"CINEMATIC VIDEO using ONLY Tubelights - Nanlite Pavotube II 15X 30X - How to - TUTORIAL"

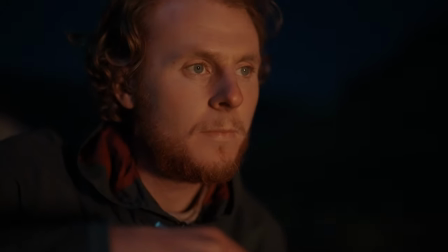183s
The pixel effects also came in handy with a fire scene here we were challenged by the fact that we were in a national park and it's illegal and
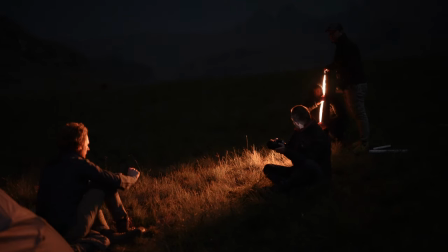192s
dangerous to make a real fire yes that's correct we didn't make an actual fire making this scene one of my favorites because we had to
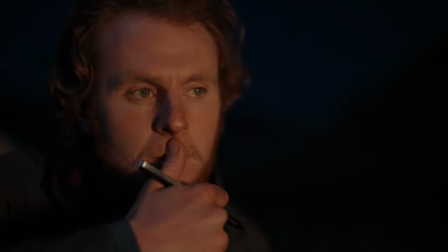201s
be creative in the way we shot it we combined two techniques to create a realistic fire flicker with the first using pixel effects on the fire setting
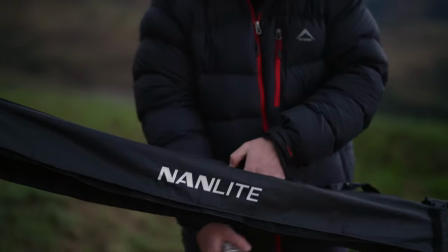209s
with a few quick tweaks on the app adding the grid accessory onto the 30x enabled us to flag the light in a more realistic way and
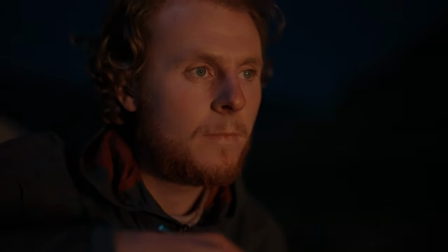217s
by randomly pressing it open and closed creates a more random flicker as one would expect from a fire the opening shot was filmed at a location
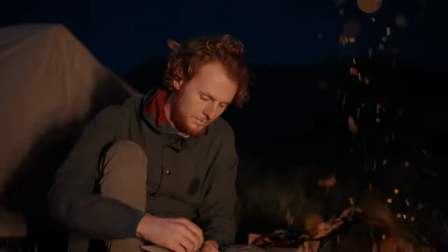225s
where it was safe to make a real fire and i used an overlay for a more realistic feel a new accessory that's got me extremely excited is
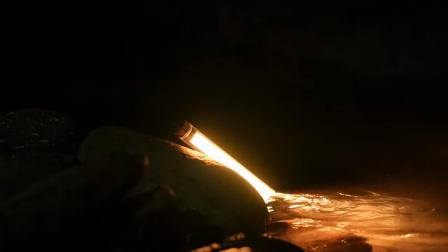233s
the introduction of the power tube water housing yep now you can get creative in the water with absolute peace of mind the housings are
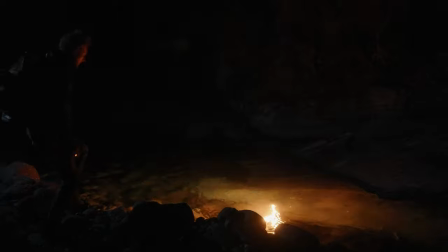241s
easy to use and it seals really tight now when shooting a scene like this in dark it's easy to completely lose the background because you have to expose for
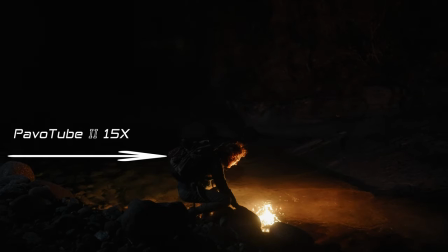250s
the lights and this is where we used another 15x to create a subtle rim light imitating moonlight shooting wide open at f1.2 at
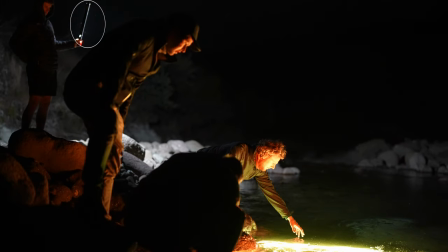259s
high isos on the a7s mark iii meant even at one percent the light was too bright to shine directly onto the background so we only used some of the
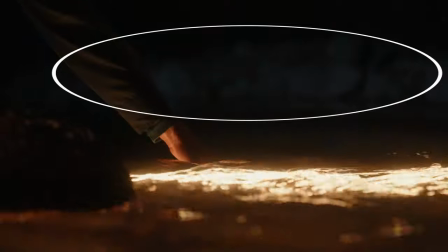268s
light spill to keep it as natural as possible tube lights can be used for so many things and in so many ways but for me i love the
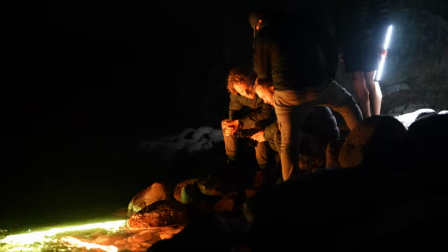276s
mobility that comes with it and the new power tubes will accompany me on every shoe going forward now a film like this isn't possible without
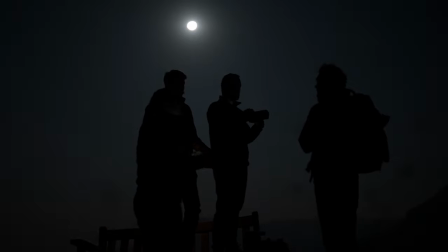284s
the help of some amazing individuals so make sure you check out the credits thanks so much for watching and I'll see you in the next one